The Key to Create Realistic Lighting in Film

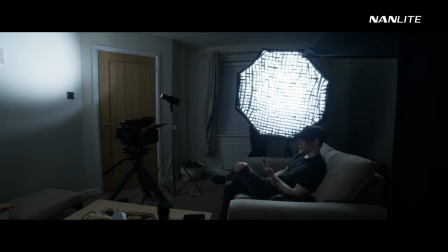0:00 In this series, we'll be looking at the techniques and tools you can use to develop your own creative voice within the medium of cinematography,
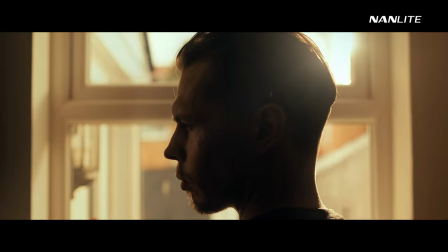0:08 by improving the way you light, both realistically and stylistically.
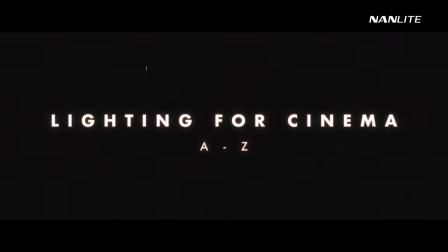0:13 This is lighting for cinema, A-Z.
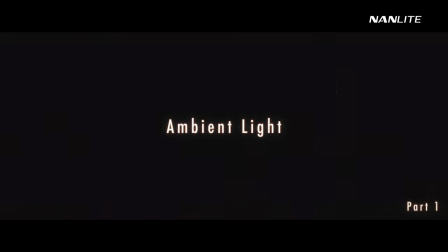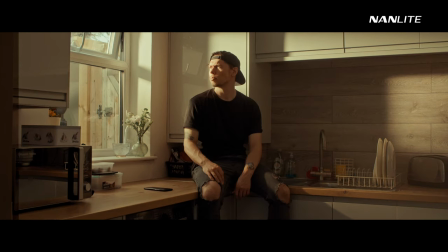0:24 What's the difference between these two images? What about these?
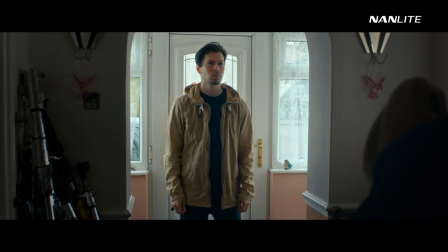0:31 There's a clear distinction in the way we've handled the shadows and that's because we've either added
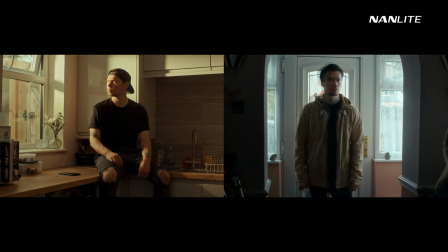0:36 to or taken from the ambient light at the location.
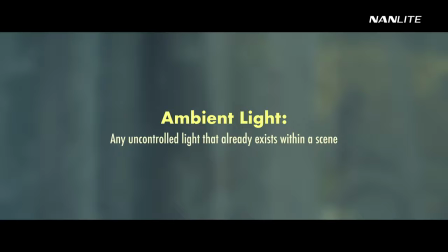0:42 Ambient light generally refers to any uncontrolled light that already exists within a scene.
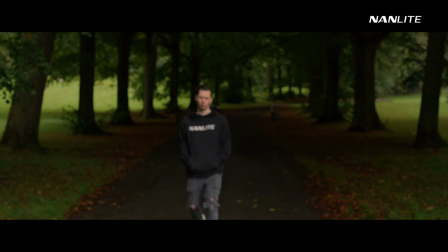0:48 For example, if we step out into daylight and shoot with no control over this daylight,
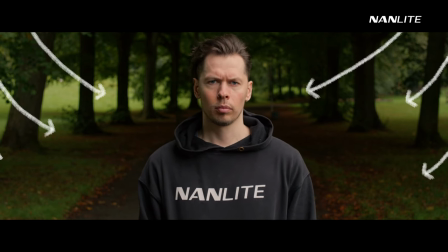0:55 we could refer to all of the natural light exposing our scene and subject as ambient light.
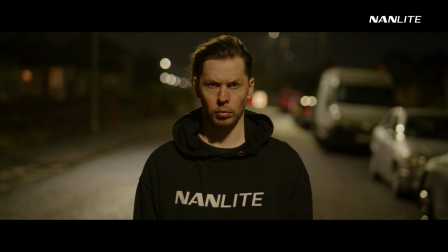1:02 If we shoot on a street at night we don't have control over any street or window lights so this would also be ambient light.
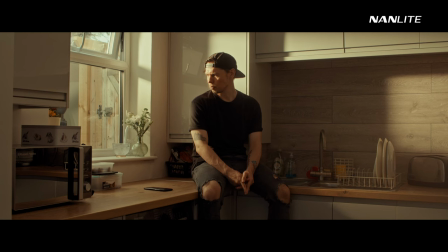1:11 If we shoot in a kitchen during daytime ambient light will be filling the room but although this might feel like a naturally lit image filled with ambient light, it's actually night time, and we have control over every aspect of the lighting,
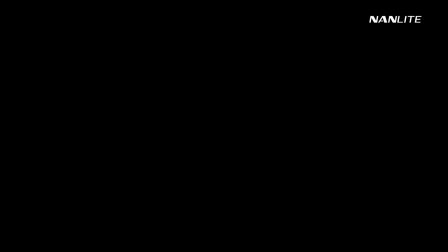1:30 even the sun. We set up our lighting before it got dark outside.
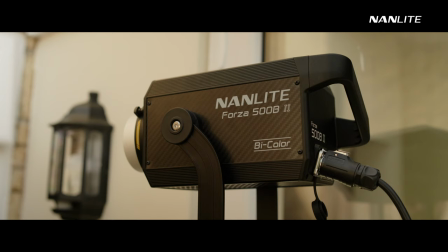1:37 First, we placed a Nanlite Forza 500B2 outside the window,
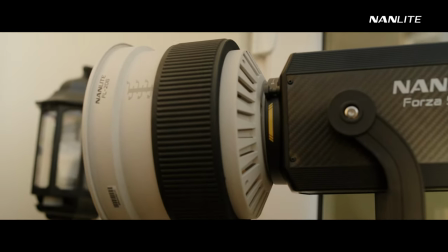1:42 and attached a compatible FL20G Fresnel lens to replicate the sun.
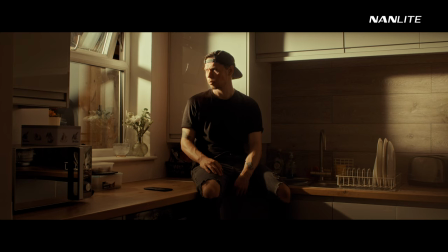1:49 But since we shot this after dark, we barely have any ambient light in the room. There's no skylight coming through the windows in our location, so there's not much light in our shadows.
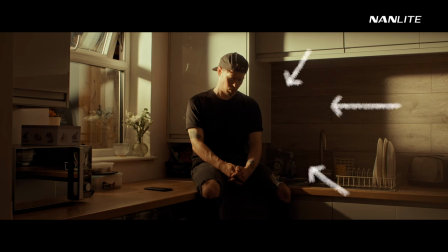2:00 We do have some bounce from the walls produced by our artificial sunlight, but we want it to feel like a relatively bright daytime shot, and this feels a bit unrealistic. realistic.
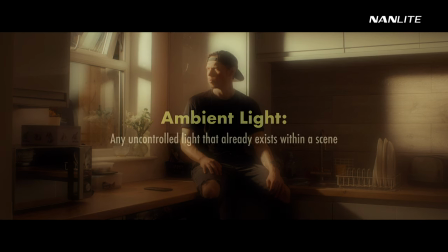2:11 We need to raise the ambient, but if ambient light is uncontrollable light, how do we do this?
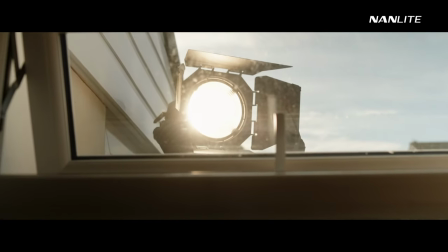2:19 After all, adding our own lights in would mean that the light is controlled.
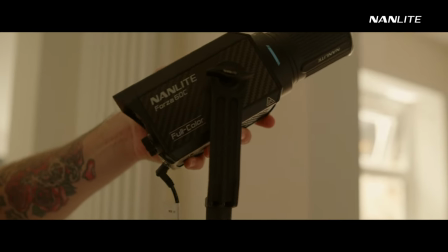2:24 What we're aiming to do when raising ambience with our own lights is to recreate the feeling of uncontrolled light.
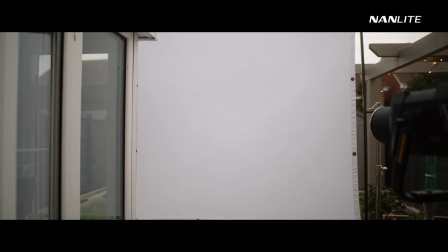2:32 With daylight, that generally means large, soft fill light. When When shooting with existing ambient light, that could simply mean bouncing a light into the ceiling to boost what's already there.
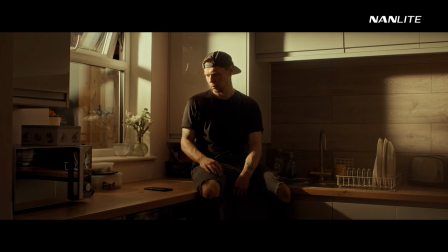2:47 But if we're lighting from scratch, we need to build that light up for it to be realistic. So a good place to start here is the sky.
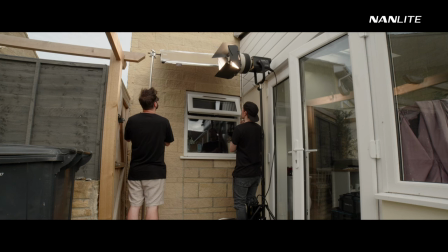2:57 We put together a 4x4 frame, clamped it to two stands and raised it above the window.
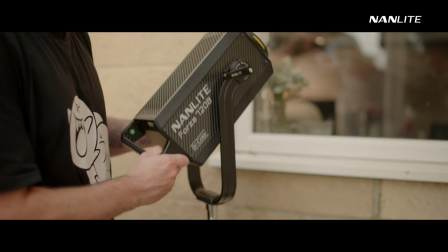3:03 Below this, we placed the Forza 720B,
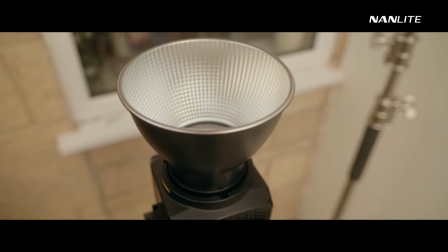3:07 attached its 55 degree reflector dish and fired it up into the white side of our frame.
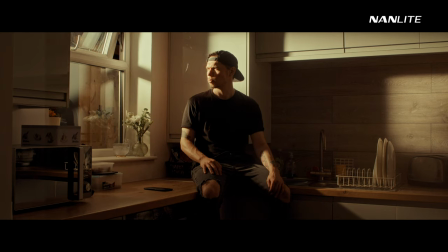3:16 This recreates sky from directly above the window, bringing some soft light down into the kitchen, but also filling in some of our shadows.
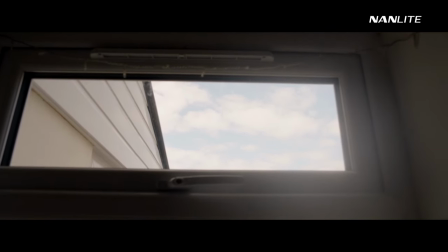3:27 In reality, during the day, we don't just have the sky above the window, it extends a bit further opposite,
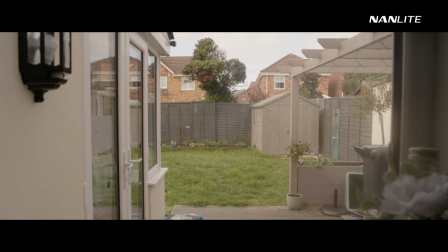3:34 and most other objects outside also reflect light back into the house.
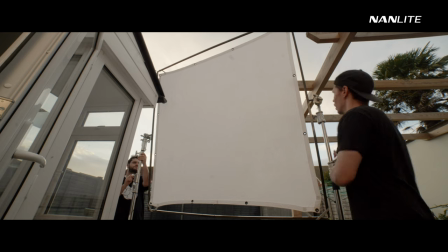3:40 To cover this, we set up a bigger 6x6 frame of bleached muslin material opposite the window,
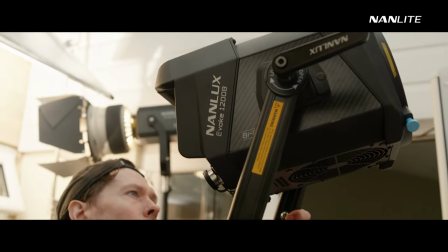3:46 and fired a Nanlux 1200B, 60 degree reflector dish attached, into the bounce.
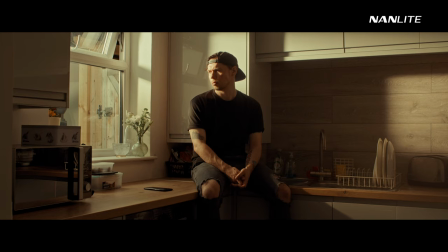3:57 The effect seems minimal, but we're still building up the ambient.